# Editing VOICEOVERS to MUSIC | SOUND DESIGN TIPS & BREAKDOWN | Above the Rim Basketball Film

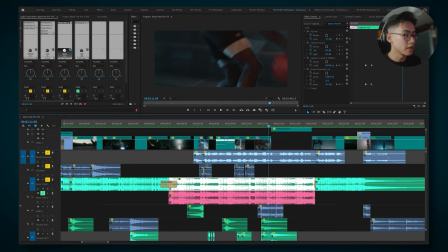So you can hear that and then let me show you what it sounds like with the volume duck. I don't know if you guys can hear it but it doesn't sound as full.
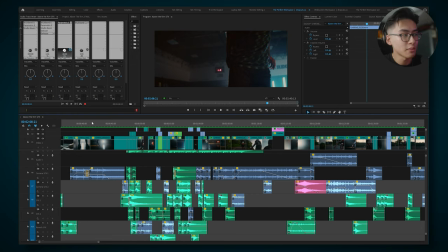So lastly we're going to be talking about in-camera and external sound effects. So that all the blue clips here have been recorded in-camera using the Sennheiser MKE 600
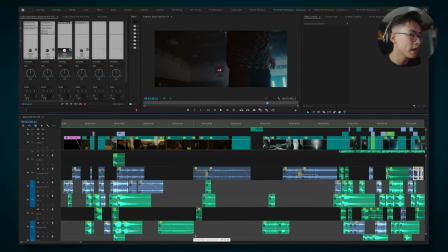shotgun mic which is what I'm recording this voiceover on now and then the green bits are all external sound effects.
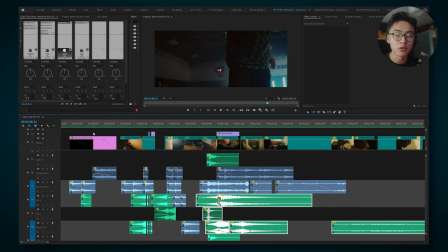I can't stress the importance of actually recording in-camera audio when you're doing your shoots. There are just some things that you can't recreate. I mean you can recreate using sound effects but it's not going to be as real.
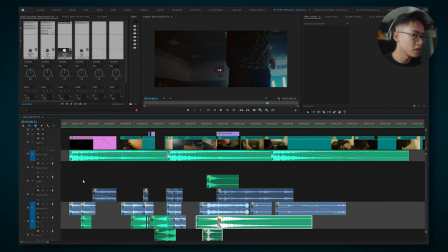Let me show you what these all sound like.
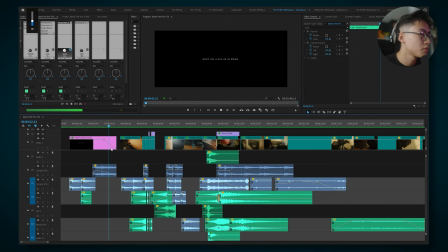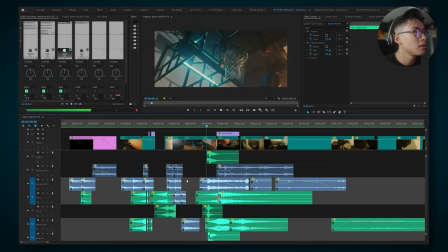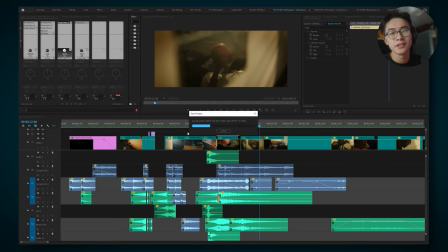So there's a ton of like whoosh sound effects which tons of people use and I like using them because
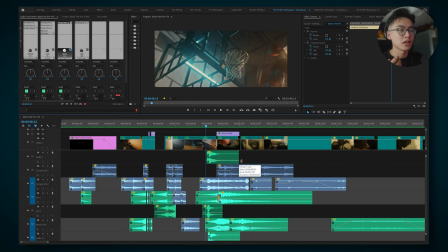obviously when a ball falls into his hand it's not going to make that that sound effect.
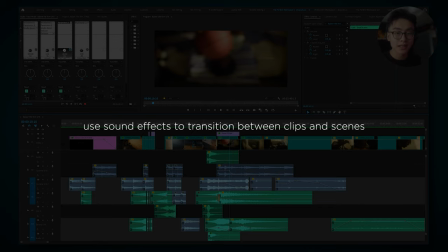It just helps link the previous shot to the next shot and when your brain kind of hears that sound effect it's picturing like a ball flying really fast into his hands.
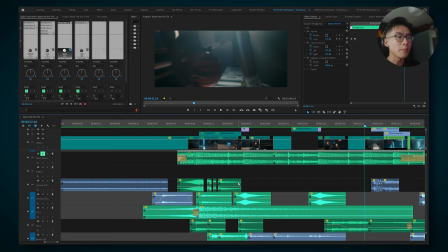So with my editing style I kind of just create different beats with my sound effects so
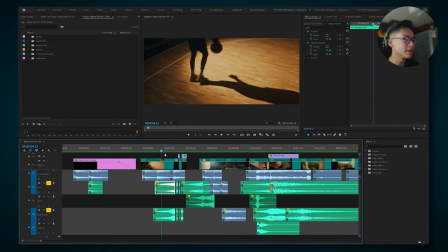i think one thing a lot of people are going to be interested in is how i did this sound effect right here first
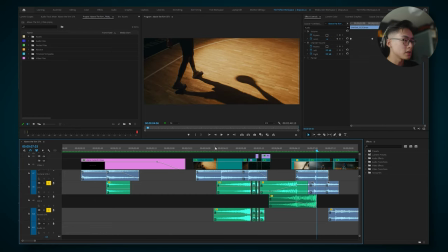thing i did was add a reverb effect to one of the audio tracks so let's listen to this one right here now you may notice that it sounded like in the actual film that there was very very hard cut so if i show you what that sounded like without the reverb
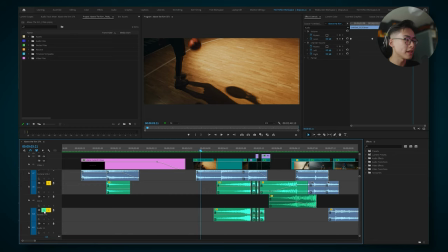it's it's quite abrupt so what I did was added a reverb track just softens it out a little bit more
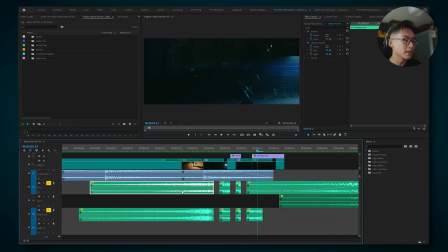and all I did with these cut bits is actually find a woosh sound effect if I reveal this in a project
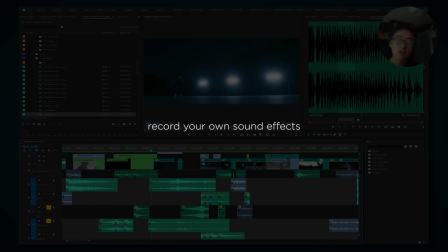one last cool sound effect I added was I recorded my own voice breathing out
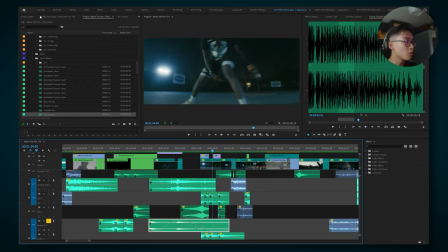and without a reverb this is what that track would have sounded like
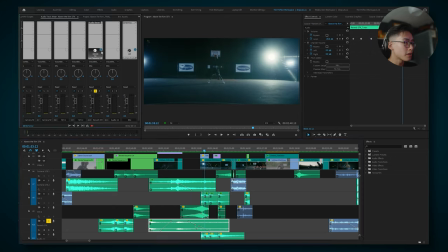it doesn't sound as good so when you turn the reverb back on so that's it from me I hope you guys found this video interesting and insightful to see how I edit my audio in my films follow me on Instagram check out audio and I'll see you guys next time maybe in a year maybe next week who knows I don't know